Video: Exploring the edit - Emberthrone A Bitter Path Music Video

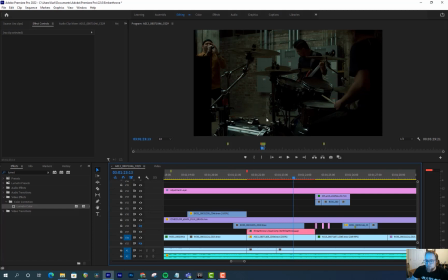24:41 They use their Adobe's autofill feature to remove it, but it's less distracting that I think it's fine and nobody's going to notice that.
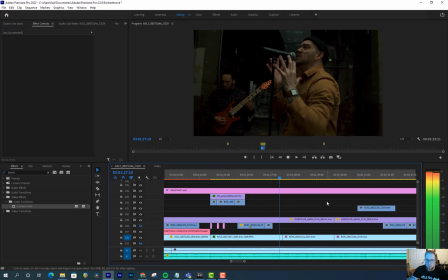24:55 Yeah,
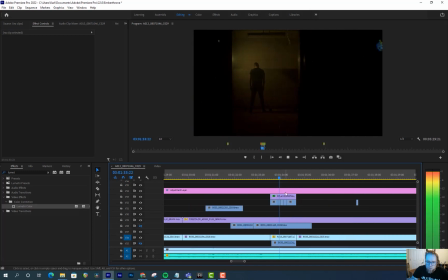25:00 and so this is Quentin here, just, you know, a little bit of frame skipping. But like, he just did some really creepy motion. There's a shot later where he's like kind of moving more and like walking backwards towards us. It's one of my favorite shots in the video. We also had a hazer, and so I bought a hazer, and this is the first video that I used the hazer.
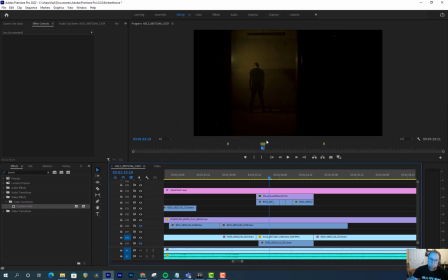25:16 We just hazed the hell out of like all the rooms when we were doing the story footage. And then this is an aperture MC light over here, and you know, that haze just adds that glow to it. I just love it. It's so rad.
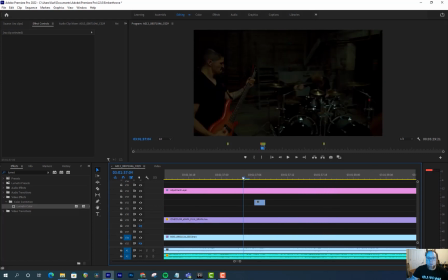25:32 Cool. And then we hit an area over here where basically we started amping up that weird paranoia. So what we wanted to do was, on some of the really big downbeat snare hits, or just some of the really big snare hits, we added a quick little clip.
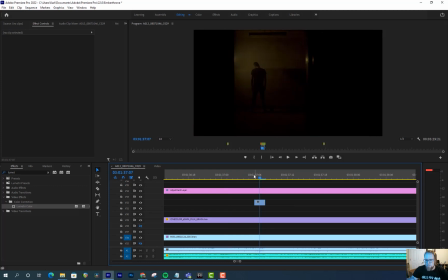25:46 And this one's just 2 frames. Some of them we did 3 to 4 frames, and it just kind of depended. And what we wanted was something to like be like a little abrupt and a little bit jarring. If you have just like 1 frame, you know something's there, but it looks like a mistake. If it's 2 or 3, your brain can kind of register like what's going on.
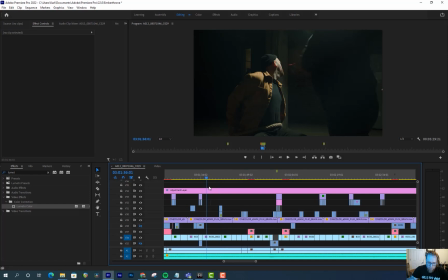26:05 Also, that's a long clip. If you look, that's probably one of the longer clips in the video over here.
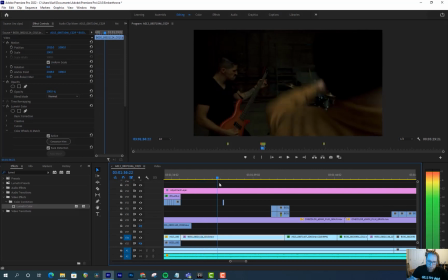26:11 But because the camera's moving, it's just really interesting. We see everyone in that one shot, and so it's just, this is what we meant by the camera moving. Like, that's one of those shots that really encompasses like what we were after.
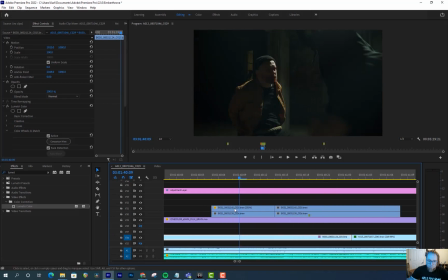26:26 Yeah, and this is, you know, this one's at normal speed, and this shot's at slow-mo. I just clipped it and then dropped it from 250% to
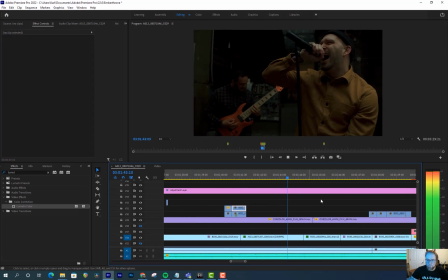26:36 100.
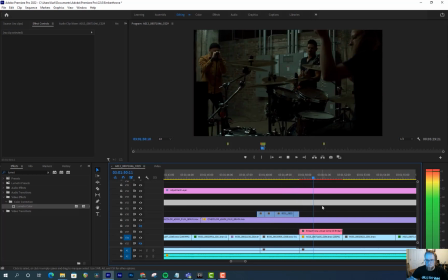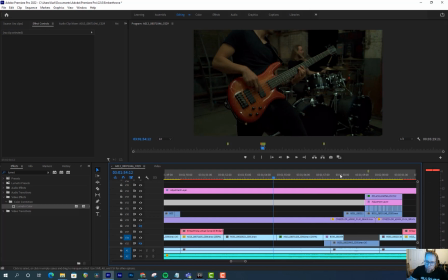26:45 Like I said, they're so good. Like, listen to that bass tone. That mix is incredible, and they're playing so awesome.
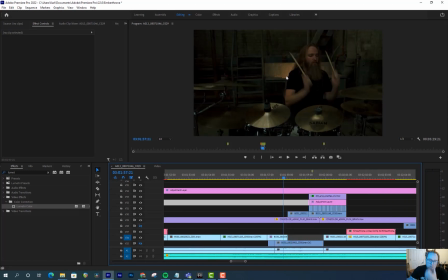26:51 Okay, we go back. You can see the light in the sync there. It just added like something interesting, makes it less flat. I thought it was pretty cool.
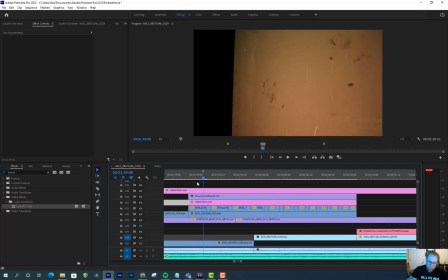27:01 Yeah, and that's, you know, a lot of manual clips here, and we're just trying to hit them on the beat.
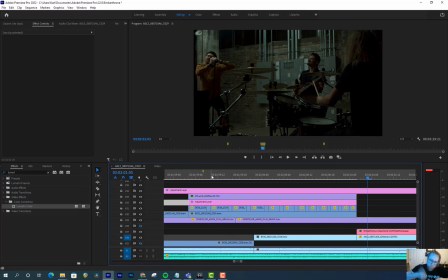27:06 And so as it, you know, as the fill increases, you know, the clips,
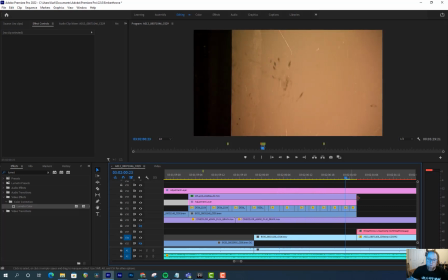27:11 the speed of when we zoom in and rotate goes up with it. And now we have another shot that we pull the water bottles and stuff out of.
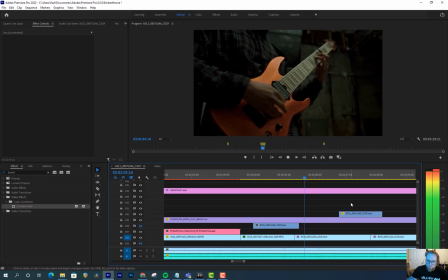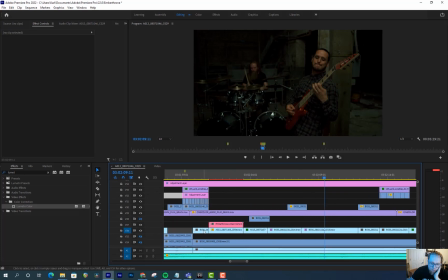27:26 And it's also interesting, so, you know, track 26 is the band footage, and then we have our VHS effect, or sorry, film grain effect, and then 30 is a lot of the, like, punching shots, and so we kind of layered stuff in, and then you can see I have a hidden track,
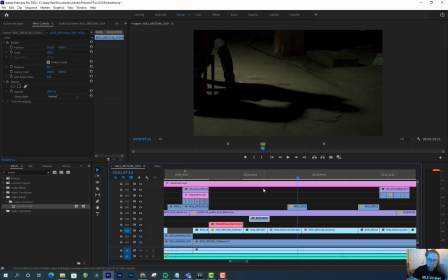27:46 so same thing where, you know, I like another track where I can, like, kind of just hide stuff and not have to, like, hunt for it. And so if I move this one up, okay, just another body shot.
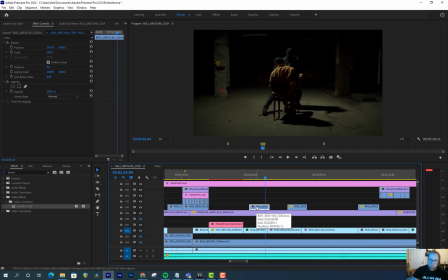27:57 And so one of the things when you're editing this stuff is you want to make sure that things keep being interesting. So you don't want to show the same thing over and over. It gets repetitive and boring. So this clip is really cool.
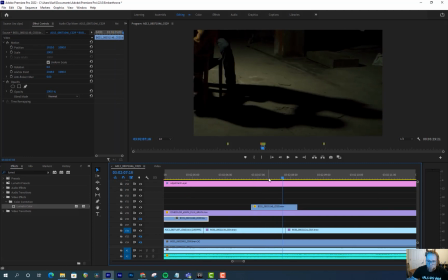28:08 I think this is Martin's idea. Martin's a guitar player. What this is, it's the same shot that we had from like kind of before, and I'll show you what it looks like. It's this, but what we did was we zoomed in on the shadow,
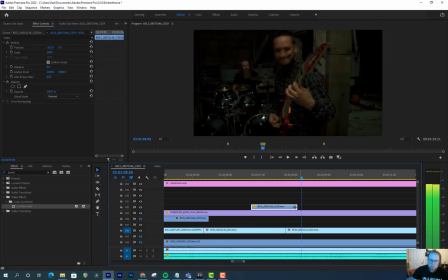28:20 and that way it's more interesting. You know, he's getting punched, but it looks very different than how it did earlier.
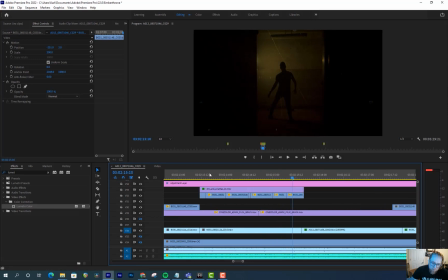28:32 Yeah, that is just magical right there. That is so cool. It's like this. Some of these jumps are small and some of them are big. And it's just, his motion was really cool. You got a couple of drop frames in there, and it's like, oh man, that's just, I love it. And I keep saying we on the editing.